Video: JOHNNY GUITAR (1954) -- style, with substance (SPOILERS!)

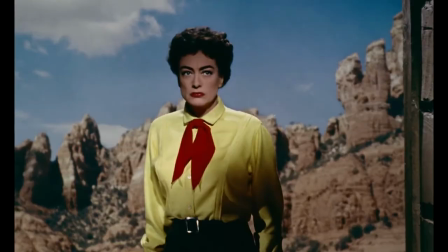Similarly, the presentation of Johnny Guitar is in every respect elevated, from the bold colors to the careful composition of visuals,
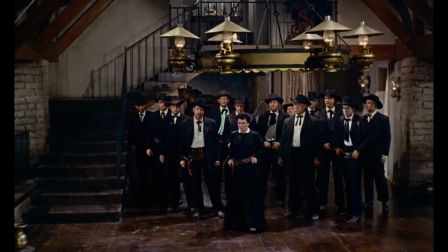including the blocking of characters, whose presence seemed justified mostly by the effect they have in the balancing of the image.
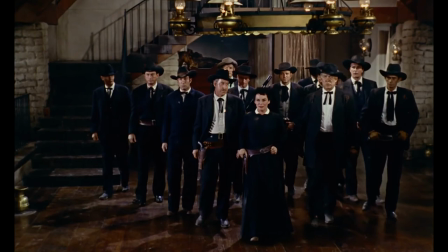The amorphous funereal mob that clusters around Emma belies her surname and lends her substance,
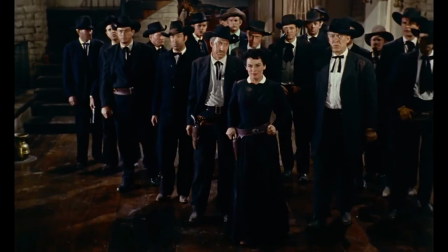reminding us that envy may seem a trivial evil, but it can collect around itself enough animosity to pose a genuine threat.
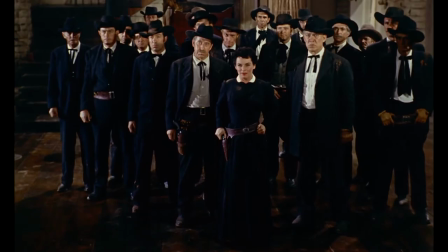The posse shifts and moves like a cloud formed of her hate.
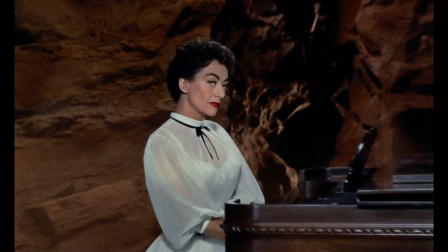The characters are larger than life, the story is life taken to extremes, and the result is high drama,
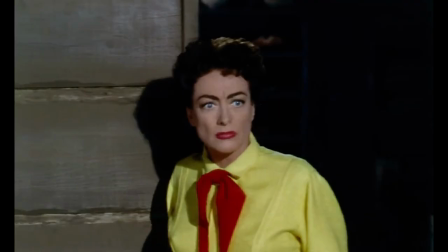the like of which rarely occurs either in fiction or reality. So what is the value in presenting such hyper-stylized dramatics?
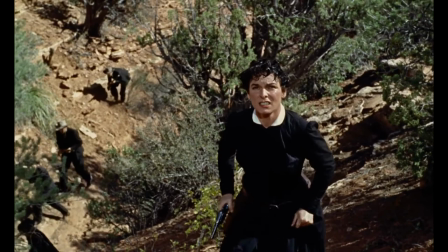What is the audience to gain by watching characters and events so simplified and exaggerated as to be almost cartoonish?
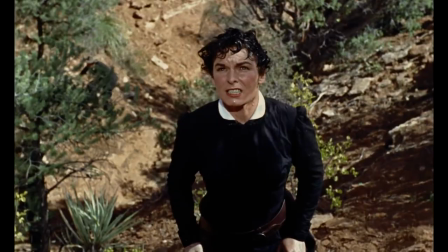What relevance can a story like Johnny Guitar have?
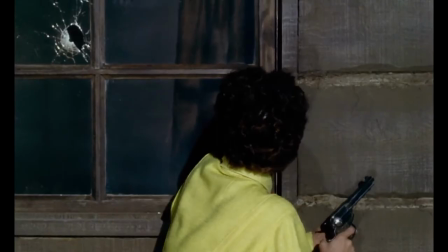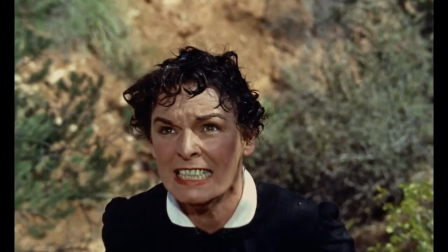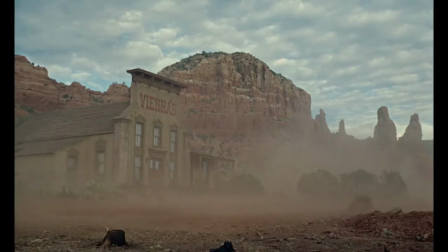It's set in a West in which no native peoples reside, stripped of potential controversy and allowing us to focus on the simplicity of the morality story presented.
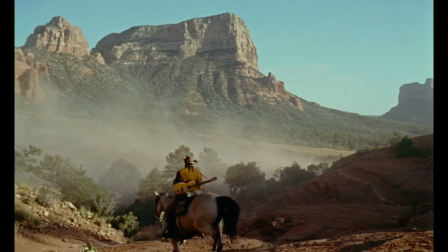It reduces the expanse of unsettled land to the state of a backdrop for a stage drama.
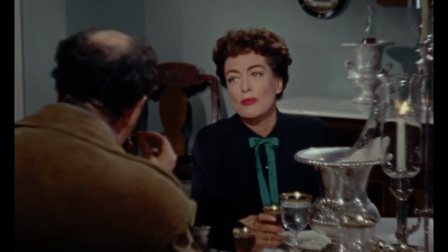Vienna's ambition is non-exploitive, as she offers equal shares to any who will partner with her.
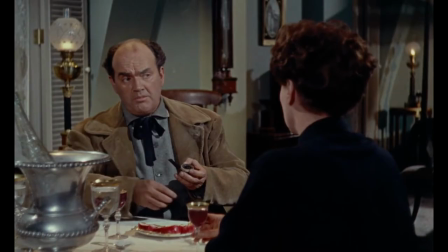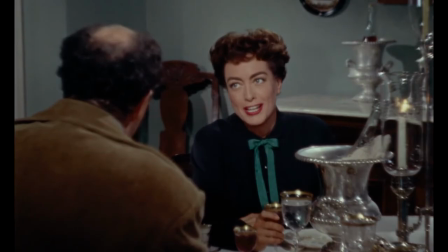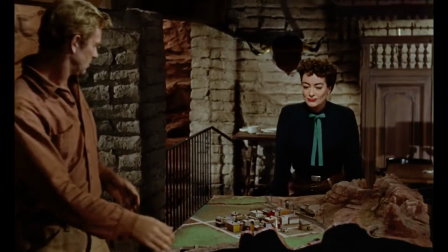Thus freed of any quality for which she might be blamed by the audience, she joins Johnny as a heroic, mythic figure.
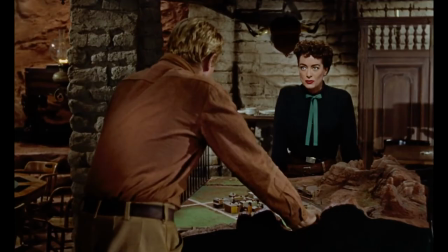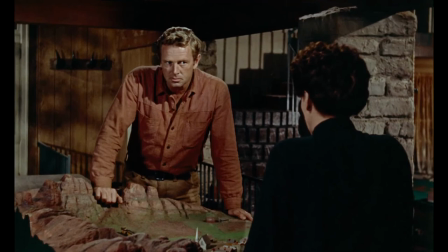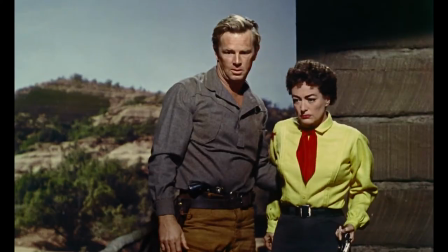By stripping away the particulars of individual faults and presenting us with archetypes, a story like this becomes aspirational.
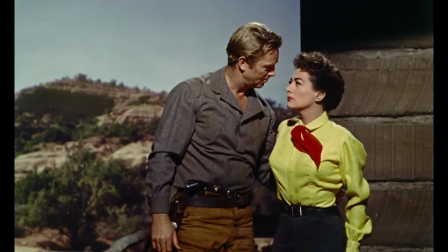We don't want to be the legendary gunman, nor the woman who personifies Frontier spirit, but we want to be like them.
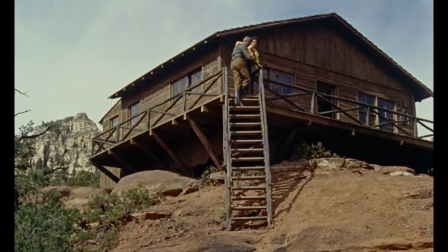We can learn from and admire them as representations of humanity in the ideal. As such, Johnny Guitar is to be enjoyed as a self-consciously fictional work.
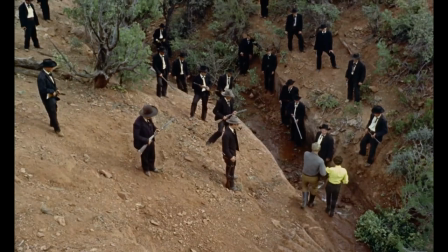In experiencing the stylized reality of this intensified drama, we both learn to appreciate the value of our ideals and the reality of our humanity.
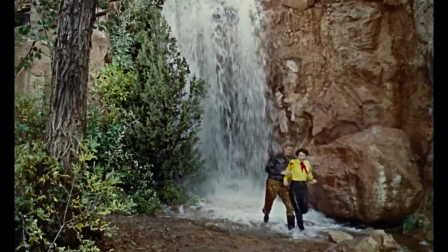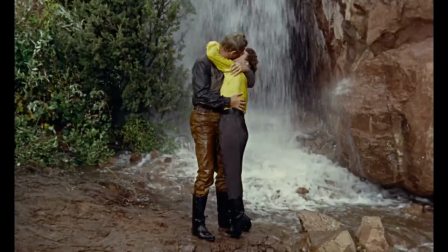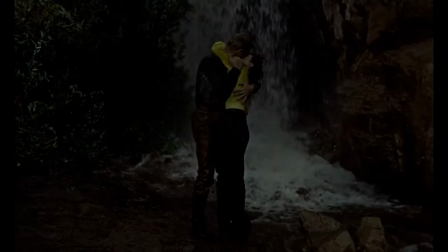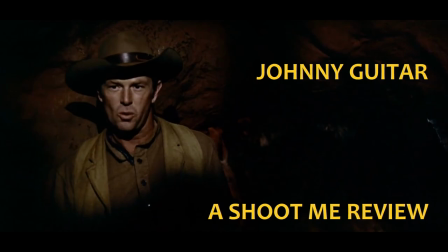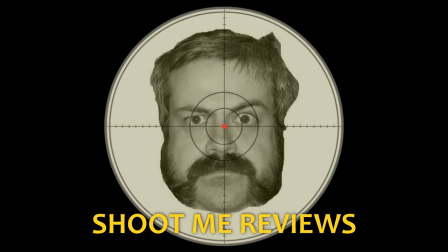Please note that you can now support this channel through Patreon with a link below.